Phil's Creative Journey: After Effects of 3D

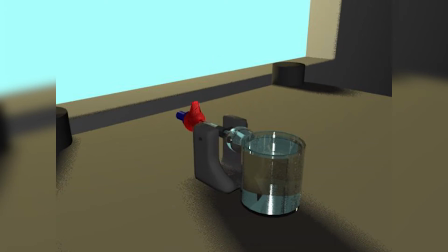[4:27]
And somehow I smacked it and broke. I was so hurt. I'm talking the blue liquid that be in it, or that was in mine, just spilled out. I was R.I.P. drinking bird. Okay, so on a serious tip.
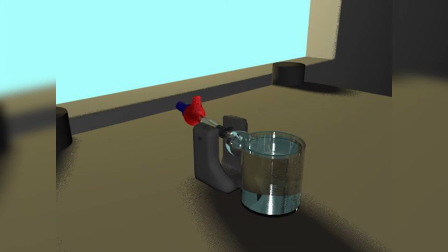[4:45]
So this animation was more involved. So I added a light source that's behind the drinking bird that creates the shadow. I textured it. The cup he's dipping in, it was a glass texture.
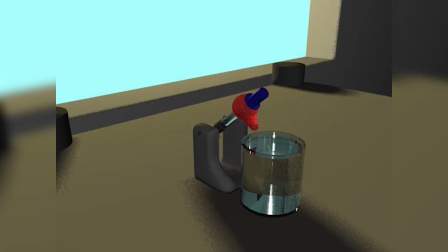[5:01]
I'm pretty sure I learned it from YouTubes and whatnot. The bird had this fuzzy texture thing to it, fur. I can't explain it. I can't contain it. I'm sorry.
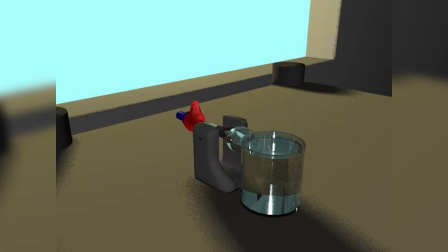[5:18]
And the hat The hat was like, I think it was like a plastic texture thing I did. Excuse me, I'm doing an awful job explaining this. But it's you know, it's 7 years ago. I don't remember how I did it. I probably could do it again.
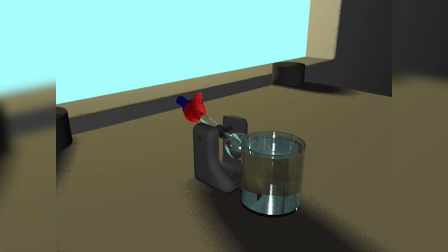[5:36]
But everything in this scene was handmade by me. I made everything. The table he's sitting on, the cup, the drinking bird itself, and all that. I'm proud of myself. That was a big accomplishment back in the day.
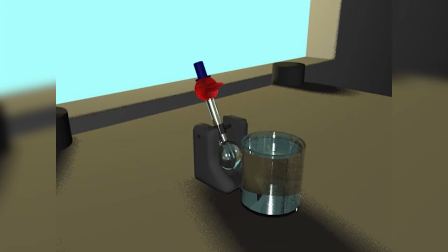[5:49]
Originally, it was supposed to be water in the container, but I couldn't figure out how to do the water effect. So I just settled with a cylinder inside of it that's like a glass texture to emulate water.
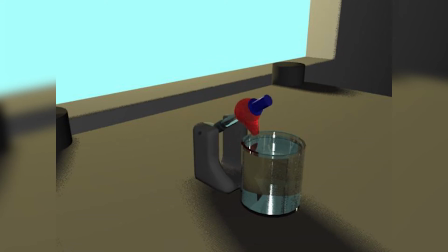[6:07]
Because I wanted, it was gonna be dope. In my head, it was gonna be like water like rippling around the beak as it dipped in. But I really didn't know water effects, and to this day I don't know how to do water effects in this program.
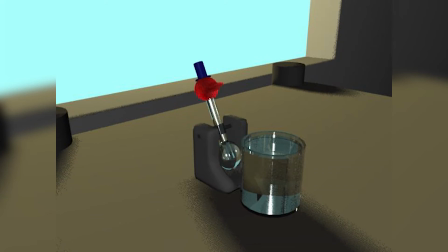[6:22]
So maybe later, maybe I'll dip my toe back in 3D. Who knows?
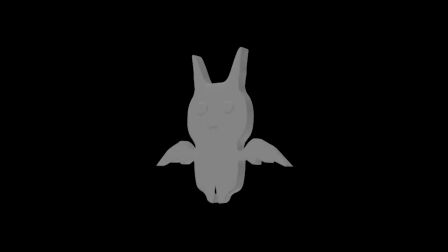[6:28]
Now, this ugly creature, or ugly doll as they're known in the streets, was made in 3ds Max, I'm pretty sure. I hope it was. I think it is. It should have been.
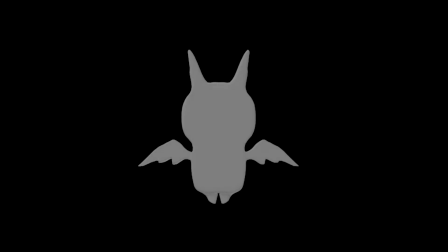[6:42]
The project was we had to make a ugly doll character and shade it. Like I said, my memory is hazy. Is that a word? It is today.
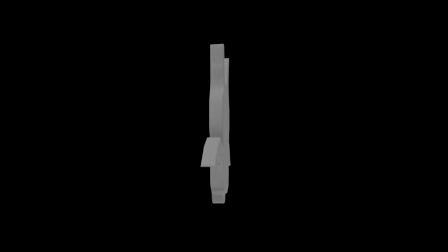[6:53]
So I don't remember the order into which I made these 3D things. This could have been before the stop sign and the drinking bird.
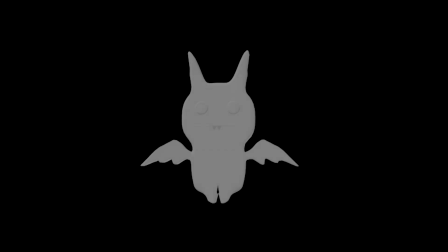[7:00]
That's neither here nor there. This was all in 2013. This is the non-shaded version of my ugly doll, and this is the shaded version of my ugly doll.
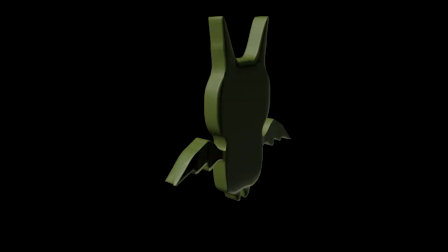[7:10]
And this project was cool. Like, it was easy. Pretty much all we did was pick an ugly doll off Google and trace it.
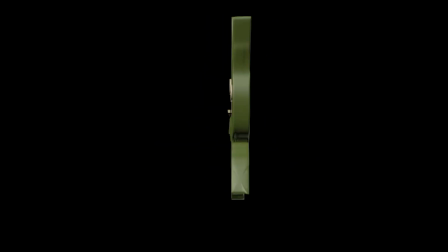[7:18]
And then it was this tool that like bulged the
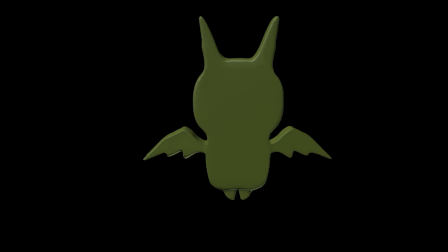[7:24]
2D line up, and it became 3D, and I just added like the eyes and teeth and stuff like that, the mouth.
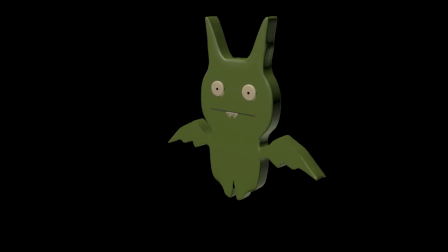[7:32]
It was an easy project, but things get a little more complicated when I did my room.
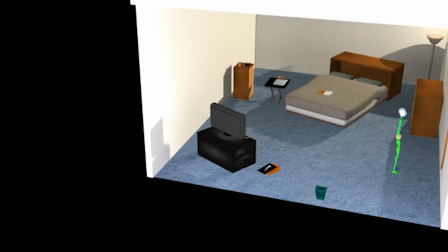[7:40]
Okay, so what you're seeing is how my room used to look back in 2013. Had my TV. I'm not going to explain it all, but this was the first time I did like textures and things. Texturing is like putting a picture over something. Say if you, well, I have it in this example in a future episode.
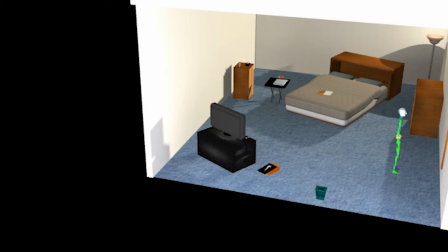[7:57]
All right, but if you look at the Nike box, I can't zoom in because I don't have pictures of that. But matter of fact, I'm gonna zoom into my bed.
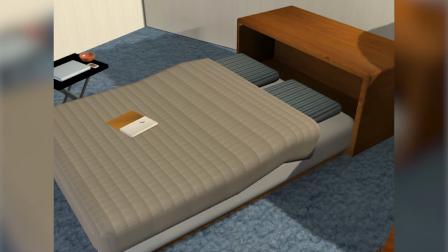[8:04]
You see the wooden texture, it kind of gives off a wood grain type feel. That was just a picture I found on Google and I put to my bed to give it like a more realistic look to it. Even the carpet, that's a texture. Everything in here has textures on it. The laptop, maybe not the laptop, I think it had like an Apple thing.
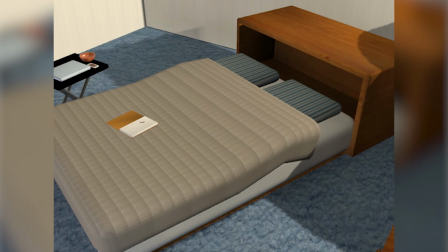[8:24]
The book on the bed had a texture. The wooden bowl has a wood texture to it. I wish I took more pictures.